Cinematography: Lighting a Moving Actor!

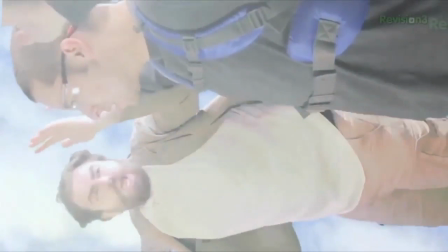493s
And if you want 50% off your new domain name and web hosting, just put in the promo code FilmRiot at checkout!
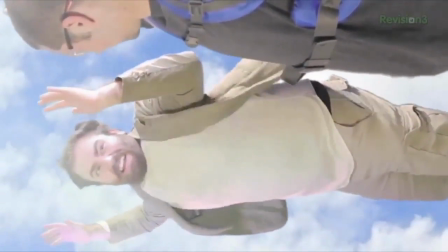501s Domain.com is amazing! It's like a parachute! Not using domain.com must be like not having a parachute!
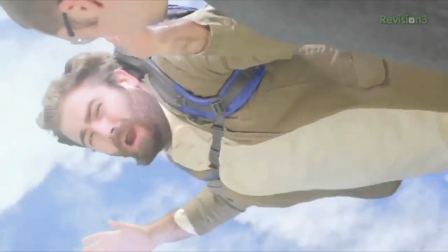507s Scary and doomed! I wouldn't know! What?
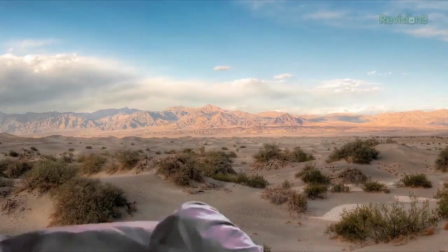515s Ah!
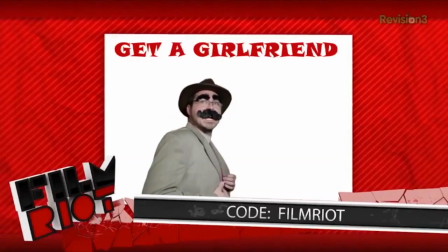521s Get a girlfriend! No! Get a girlfriend with There's no domain.com! girl.
So there you go, congrats to the winner. You have a signed tell script coming your way, good sir. And great job again to everyone. It was a lot of fun to see all the different versions, some really funny stuff, and I'm pretty sure we're gonna do something like this again pretty soon. Logo. Okay, so we have a few more weeks of cinematography left, including some more setups, some camera movements, and color correction. But before we move on, I wanted to give you a look and start your brain a-turning on something very important to lighting setups, and that is the angle of your light. So real quick, we're going to run through a few examples for you to log into your brain cabinet.
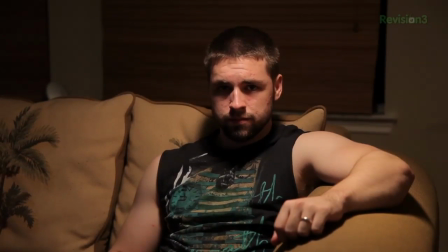561s
First is a top light or topper, which is exactly what it sounds like. It's a light placed directly over your actor, and as you can see, we get deep shadows over the eyes with this, which could be used to make a character seem more mysterious or dangerous. It's also a favorite for most interrogation scenes.
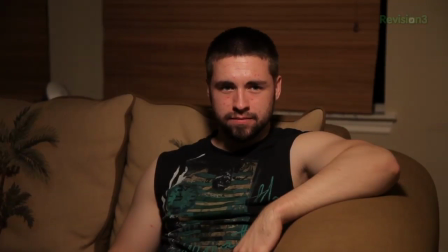576s
You can also pull the light away a bit from the actor so that it's still high and you're getting the similar effect, but it's not as extreme.
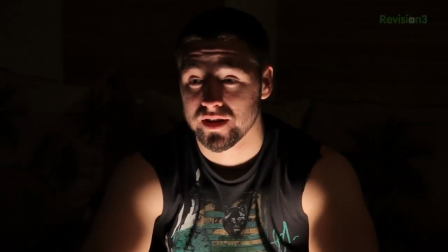584s
Next, we move on to the complete opposite, which is a bottom light. Here I have my light directly under my actor. It creates a pretty undesirable effect for me, though one that does look very sinister and can make for some good effects with the addition of a fill light from above the actor, but as is, it's a very strange look. It could be good for some specific things, but I've rarely used it.
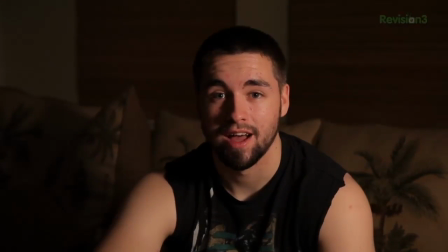604s
Next, I'm going to move my light to the side of my actor for more of a Rembrandt light. Now, this term's used mostly in photography, but it's still applicable here.
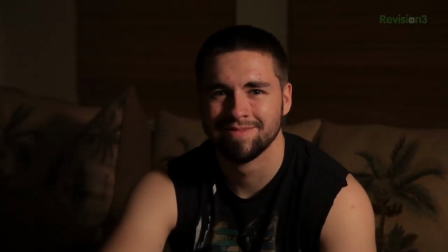610s
I have my light to the side of the actor, as you can see, to the point to where the light that we're getting on the opposite side of his face is really just on his eye,
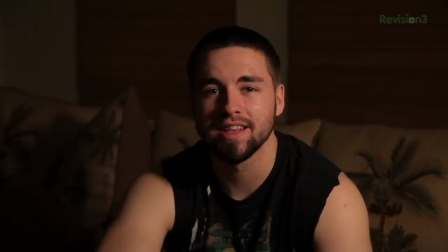618s
and usually a little triangle of light on the cheek thanks to the shadow of his nose. This is a great one for real dramatic looks.
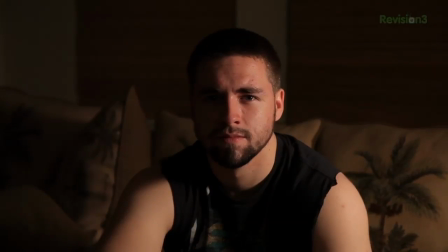624s
Now you can make the shot more or less dramatic by moving it further to the side or more to the front. The more frontal, the less contrast on the face.
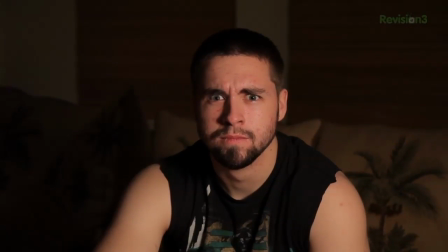631s
This is also usually a position that you'll get for like an interview setup as well. So you can see there that it's not just the type of light, but the angle you use it at. And there's so many things that go into setting up a good shot, and I'm hoping that when we're finally done with this lighting series that I will have given you enough ideas for you to go crazy with some good lighting setups of your own. But before we finish up this episode, one last thing. I had a few messages on Facebook asking, what if I don't have any lights at all? Well, to that I say use a free light, meaning the sun. Grab yourself something that you can use as a bounce, like tin foil, a white sheet, or cardstock, and shoot your scene outside.
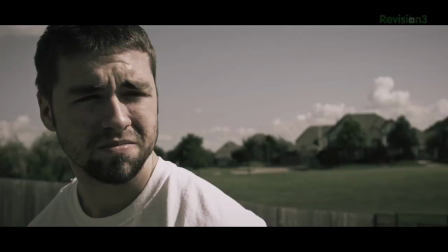664s
Here's a quick example I shot, and right now without the bounce it's looking pretty bad, but once we throw the bounce in there, we have a great shot. No lights needed.
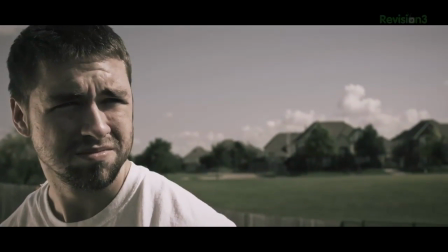671s
Plus, with all that sunlight bursting through your scene, you will usually end up with better quality as well. So with most of these digital cameras, more light means more detail, which means a much, much cleaner image. Logo. So that's it. Next week, we're gonna go through some more lighting setups, and if you have a specific lighting style that you would like to see us explore, shoot it over to me at Twitter, twitter.com/Ryan_Conley, and I'll see you guys next week when I join the rabbits.